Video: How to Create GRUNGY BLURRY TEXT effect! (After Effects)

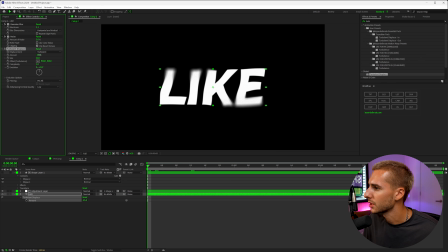(4:03)
Okay, so we're going to start off by making the turbulence displace somewhere in the negative like 40s, key for the amount of it, and then go to like negative 20. That way it kind of like animates in and then we're going to go close to the end, make it like a positive value and then kind of just have it go loop back to like that negative area.
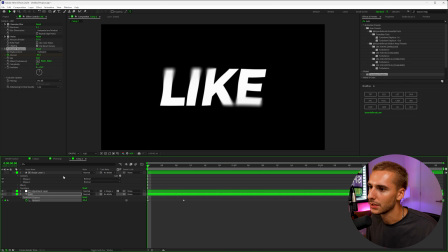(4:22)
So then it kind of looks like this. It has this animation in a little bit of turbulence and then back. So kind of just like loops almost. And then we can go ahead and actually easy ease that. It's just going to make it look a little bit smoother. You can do that by pressing F9 after highlighting all the keyframes.
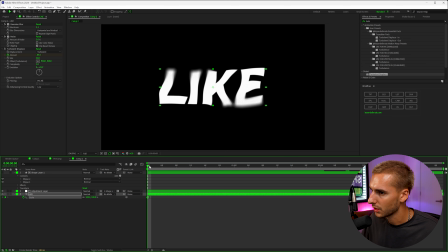(4:35)
And then I'm going to press S on my keyboard to keyframe the scale. So we're going to have it start off here, zoom in to like 120,
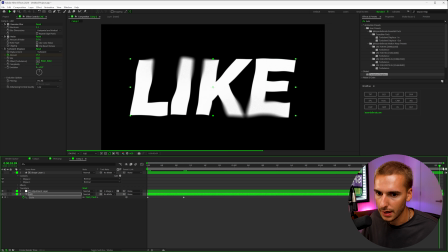(4:44)
continue to zoom in until it takes up like a majority of the screen and then kind of just a loop back down to that 100 area.
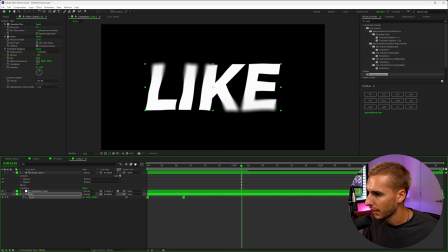(4:51)
That way it kind of just loops. And make sure to turn on motion blur and then also turn it on for the layer.
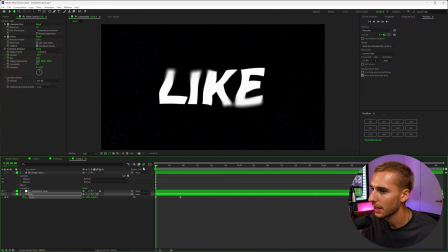(4:56)
That way it has a little bit of like motion blur when it kind of zooms in like this. It'll look really good. So now that we have it animated like this, we need to add a bit of that grit and grain in the background.
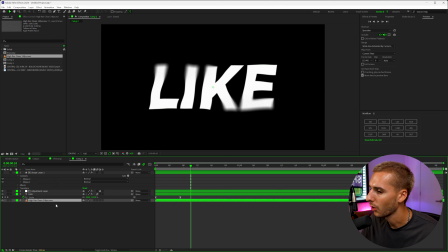(5:06)
To do that, I'm going to be using my high res clean overlay from my ultimate texture bundle V3.
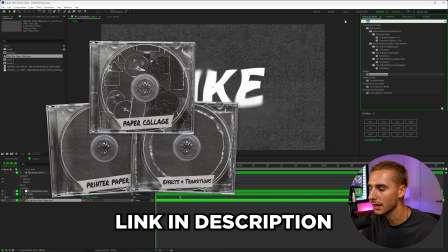(5:12)
I'll have it linked down in the description.
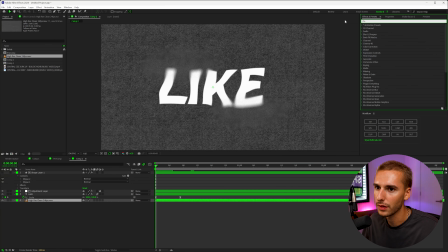(5:13)
If you're interested, you can add any kind of texture grain grit overlay this one's just a paper texture and i'm going to be adding on lumetri color
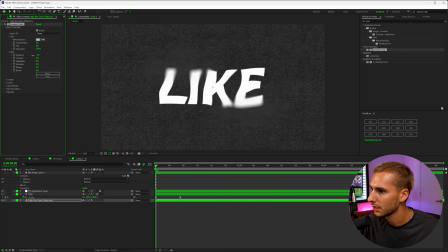(5:21)
to it just to make the exposure a little bit less i just want it to be a little bit more dark like that and then i
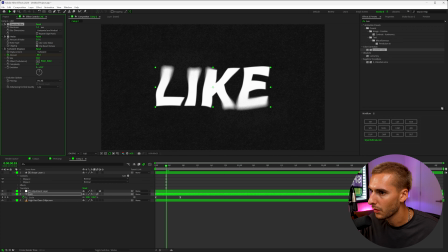(5:30)
think on the text layer i'm just going to add a little bit more overall gaussian blur and maybe also overall a little bit more noise that all comes down to personal preference.
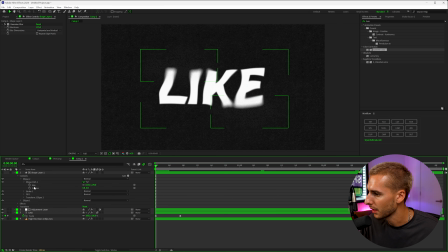(5:40)
And if you want, you can also go through and keyframe the size and position of these blurs.
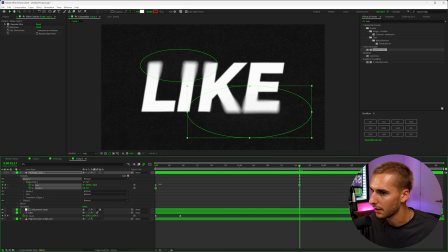(5:47)
So if you want them to like grow over time, you could do that and kind of like have it go like that. Sometimes that looks cool.
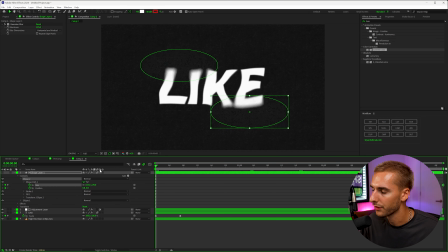(5:52)
You can go ahead. I'll just show you kind of what that looks like on one of them. So you can see over time, it kind of just grows out like that.
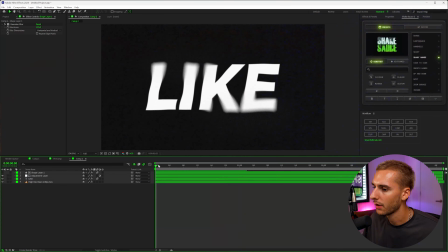(5:58)
You can spend more time keyframing it, but I think it looks pretty cool like that. And now I want to go through and make it look laggy, add that shake, and then also the color distortion.
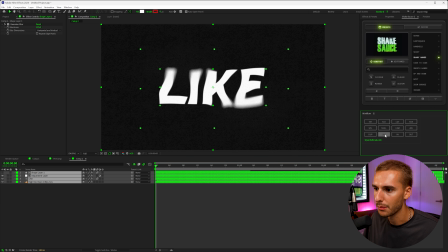(6:07)
So let's go ahead and highlight all of these layers and then go ahead and pre-compose them. That way they're all under one layer like this.
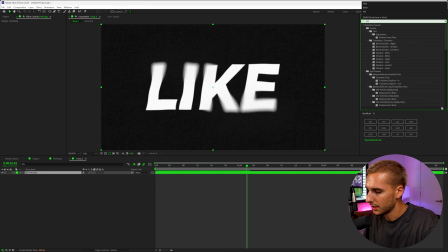(6:13)
And now we're going to go and use an effect like distort chroma. I think that's going to make it look really good.
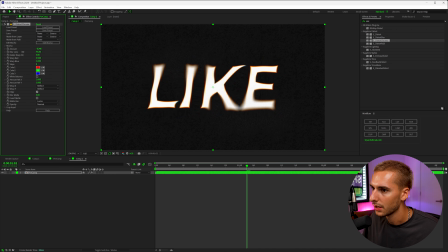(6:20)
It kind of has that color distortion. You can see we'll start it off kind of like this. I think it just adds like a beautiful blur on the grain. We can go ahead and keyframe it, go forward like five, seven frames, something like that. make it just over the amounts go kind of towards the
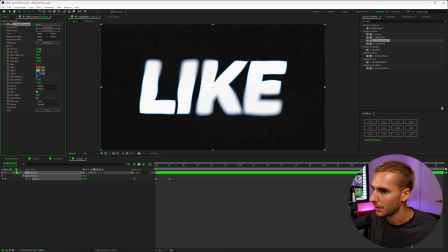(6:37)
end add a little bit more of that distortion over the time and
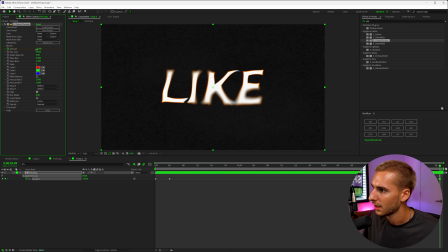(6:42)
then we can kind of keyframe it back to that negative number and that's looking
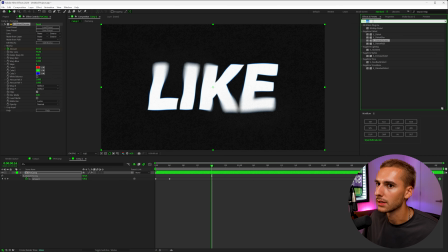(6:47)
super smooth i like the way this looks but i also like when it's a little bit more like choppy so we're gonna add on an effect like
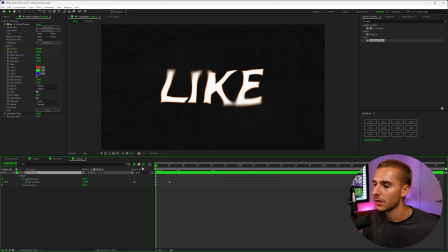(6:53)
posterize time and just turn the frame rate to like 12 so that's basically gonna like limit the amount of frames like in half so it's gonna
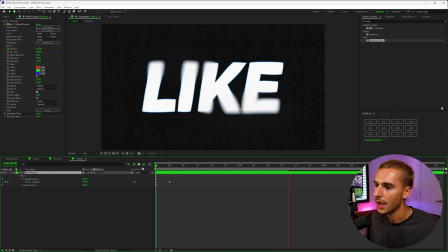(7:00)
give it this kind of a choppy laggy look and it's going to look really really sexy here and just like that it has that kind of like animated style lag and i'm liking the way this looks a lot